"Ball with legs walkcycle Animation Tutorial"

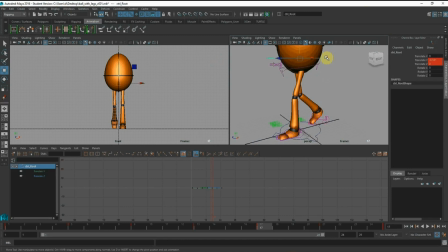(12:09)
Okay, because we know that on the passing, the hip bone needs to be under the leg that is supporting the weight, right? So which is this straight leg. So you can see that this straight leg needs to support the hip bone, right?
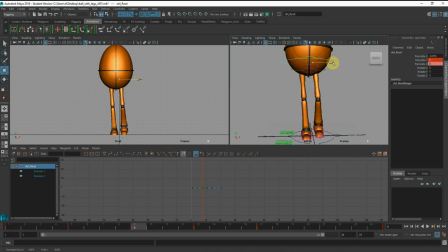(12:25)
So I need to shift over under the feet, right? So I'm going to key on the passing pose and the other passing pose. So it's the reverse.
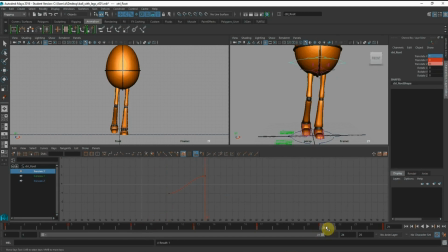(12:46)
So I got passing pose to passing pose. And I'm going to let Maya calculate the distance between the rest. So I'm going to copy, paste.
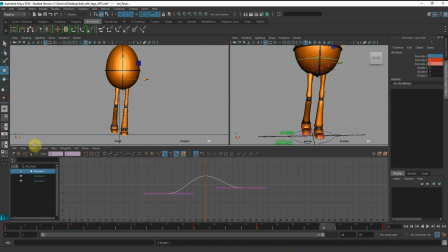And I'm going to shift back the animation keys so that I can clean up the graph. Right, so I'm going to shift back. And I'll let Maya calculate the distance between the passing.
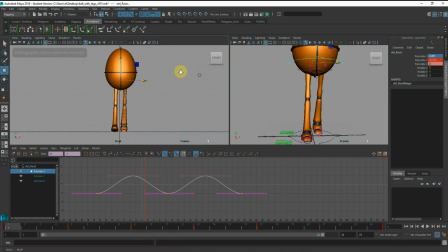(13:21)
Right, probably this passing is a bit too much. I want to tone down a bit.
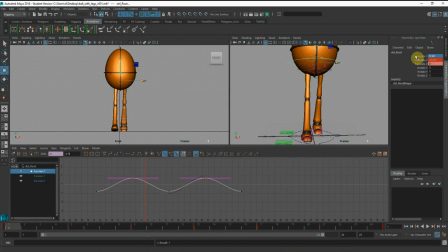(13:37)
Right, so I got Maya to calculate the pose between here. So I'm going to set key on the first and I'm going to set key on the last. Right, so I'm going to delete the front, delete the back, and then smooth out the curve.
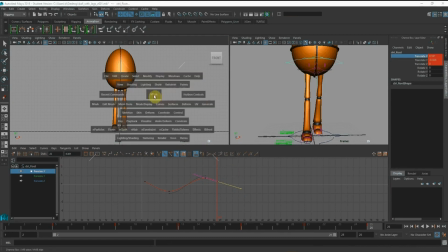(13:57)
So I press play.
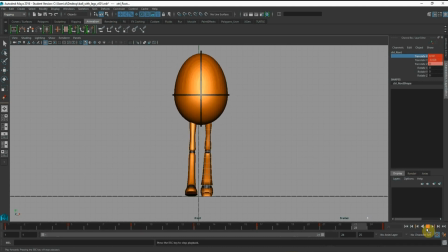(14:03)
Right, so you can see side to side happening on the front already.
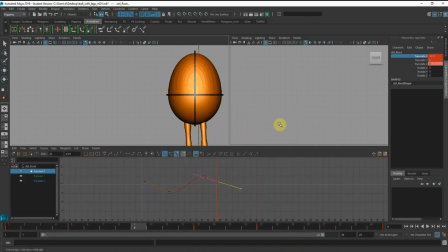(14:09)
Alright, so the next thing I want to hit will be
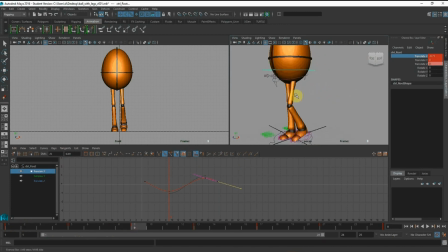(14:15)
during the passing, because my leg needs to lift up, my pelvis bone will need to tilt, right? So from the front view, I need to tilt on the RZ, right? So if I tilt over here so that my leg can lift up, right?
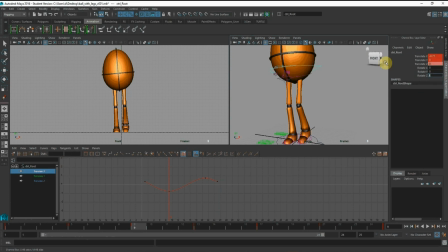(14:34)
So maybe I'm going to use value of 2. And again, on the reverse, I'm going to do the same thing to let Maya calculate for me.
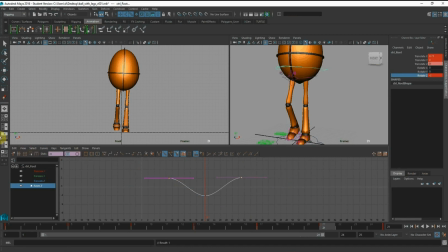And then I'm going to clean up the graph again.
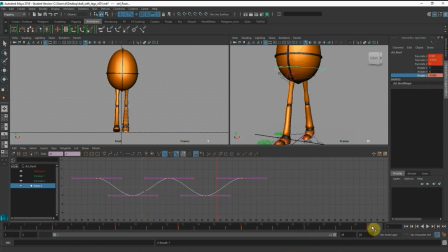Okay, delete the front, delete the back. Because we are creating a cycle, you should not have before and after. Okay, so I press play.
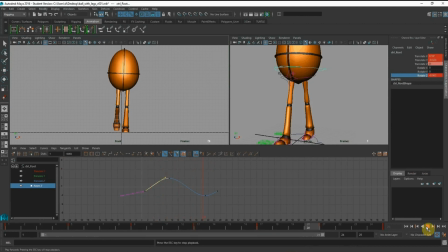(15:31)
Alright, so you can see there's some side-to-side rocking already happening. Yes. So next thing I'm going to do is the RY. Okay, so you should work with each axis at one time.
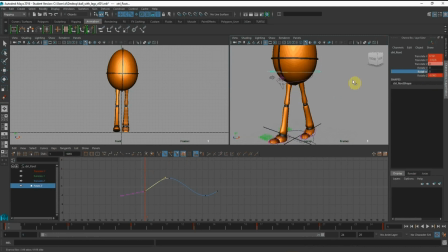(15:46)
So during the contact, because this leg is stretched out, my pelvis bone needs to shift and rotate to that direction. Okay, so maybe I'm going to hit 5 and go to the next contact.
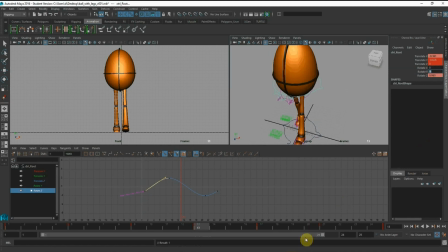(16:04)
I'm going to do again reverse, and then the last contact, 5 again. Okay, so again if I press play,